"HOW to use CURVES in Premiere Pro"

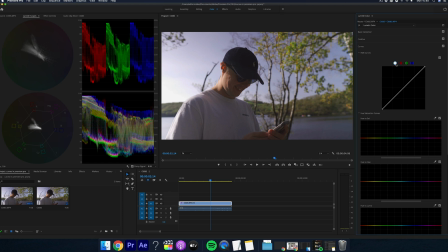[4:07]
So now that's explained, let's go back to the white section and start color grading. So first what I do is go to the bottom here in the shadows, and then I look at my scope and I move this to the point where it is just hitting the zero mark,
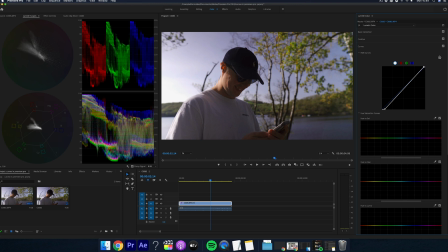[4:22]
adding some nice contrast already. You can untick this box here so you can see it on and off and you can see it starting to come together nicely. So I'm going to do the same here at the very top and make sure the highlights and exposure doesn't blow out.
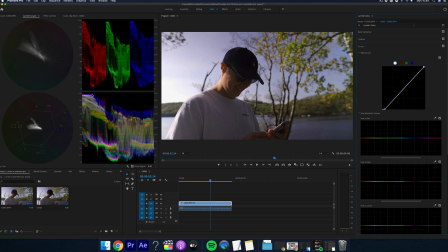[4:36]
So I'm now going to make it a little bit darker. So I'm going to add the classic 3 points like so for the S curve. So I'm going to raise the top bit a little bit here. I'm going to leave the middle as it is, and then I'm going to go and lower the bottom point to around here.
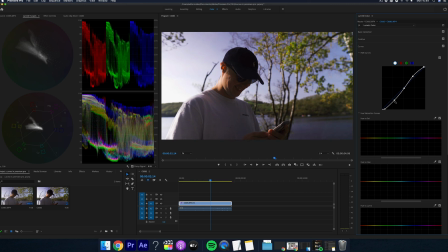[4:54]
And you know, just play around with it to see what suits your shot best.
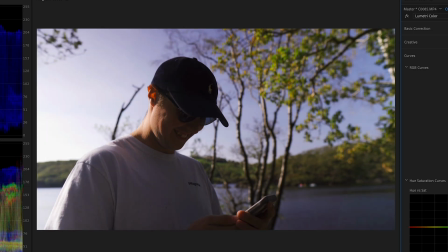[4:58]
So I think this shot looks pretty good. So let's move on to the next section.
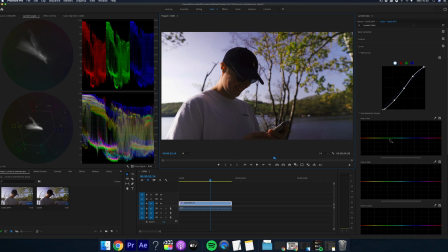[5:04]
This section is the hue versus saturation. Now, I personally love this section. Here you can isolate any color you want in the shot and add or decrease the saturation. And what's good about this is that you can click this icon here,
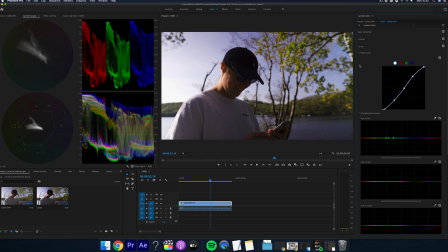[5:19]
and this makes it so you can select any point on your shot and it will find the color on the curve so you can manipulate this exact color. For this example, we'll choose the sky, and now Premiere reads this and tells us the sky is in between these two spots here. And now we can change it.
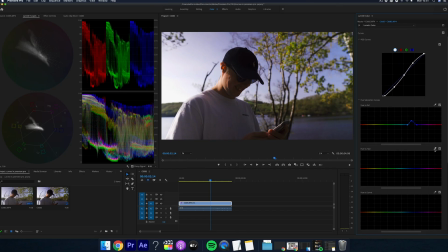[5:38]
The next section is hue versus hue. And what this does is it lets you change the hue of a specific color.
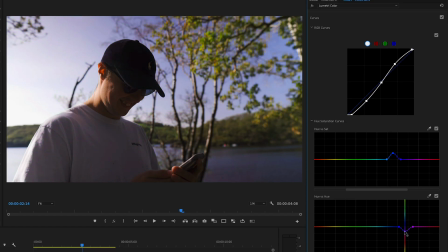[5:45]
So for example, if you want to change the sky, just use this icon again. Select the sky, and now you can manipulate it to any color you want. So make sure you don't add too much with this, as it can start to make your shot look really unnatural.
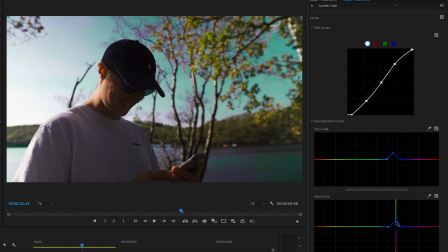[6:00]
So only change it a little bit. I normally use this for water or the sky to make it look a bit more teal. And I think this looks more natural as you're not changing it too much.
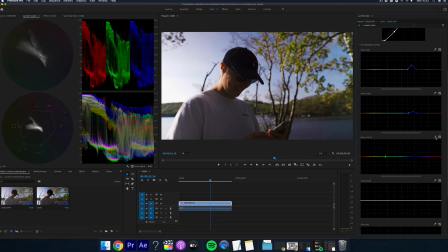[6:13]
This next section is hue versus Luma. This section I don't really touch too much personally, as I really don't feel the need to. But what this does is it adds more brightness to a specific color. And again, you shouldn't manipulate this too much as it can ruin your footage.
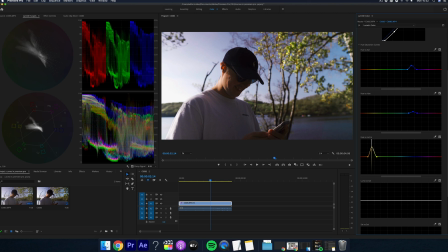[6:29]
But if you did want to use this again, I'd use it for the sky and then slightly adjust it and see how that looks.
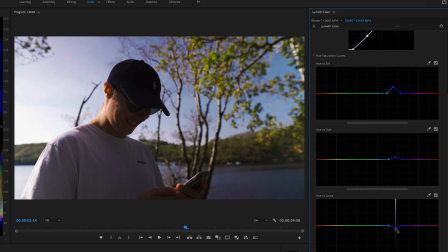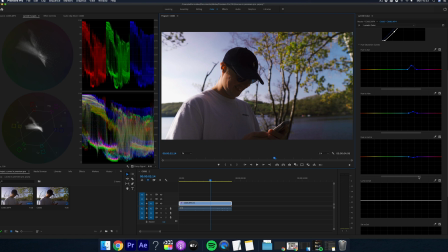[6:52]
Now we have Luma versus saturation. And what this does is it pushes saturation into the Luma. I normally use this if I want to add some more saturation into a subject's face, like so. And again, you can decrease this as well. A good tip for this curve, and what a lot of other filmmakers do,
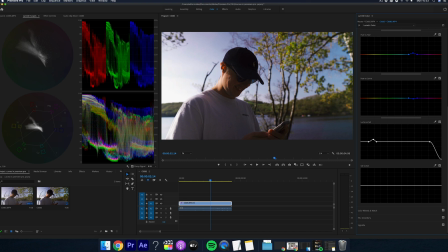[7:11]
is add two curves here and then add two curves here and then lower them both. This makes sure that the blacks have no other colors in them, so they really are the blackest of blacks, and then you get the whitest of whites.
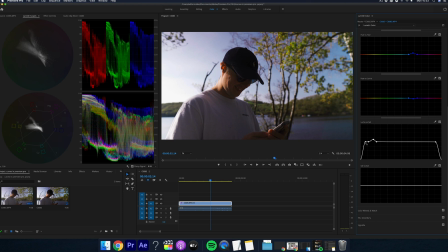[7:26]
And this really helps to keep things more natural looking. This is also really good if you're adding a LUT to your footage at a later time,
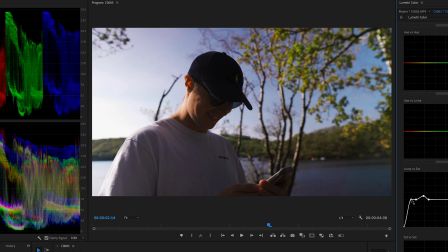[7:33]
as this can sometimes add color into your shadows and highlights, which is not really what you want. You really want the darkest of the dark to be dark, and this is probably the best way to do it.
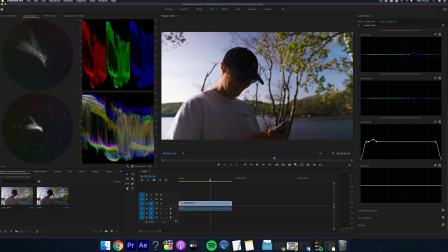[7:43]
And finally, the last one is saturation versus saturation. And this is just adding more saturation to any point in the shot. So again, you can play around with the sky or the trees, and you can bump up or decrease those levels.
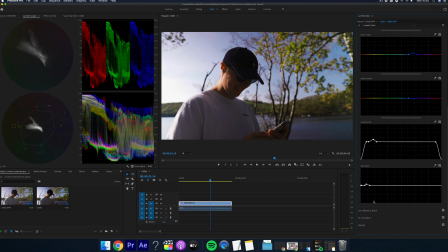[7:58]
So that's an overview of all of the section in curves, and you can turn these all on and off to see what you've done.
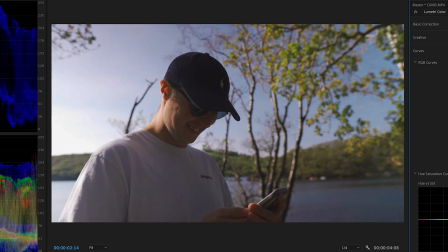[8:04]
And I'd recommend doing this as you go through your color correction process, because you can really start to see a big difference between your original footage and the graded version.
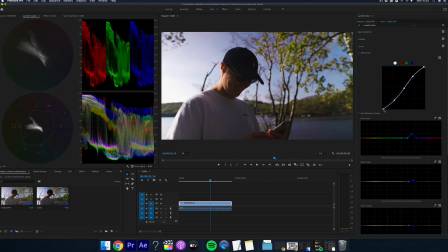[8:13]
There you go, I think that's finished. And just look at how good that looks.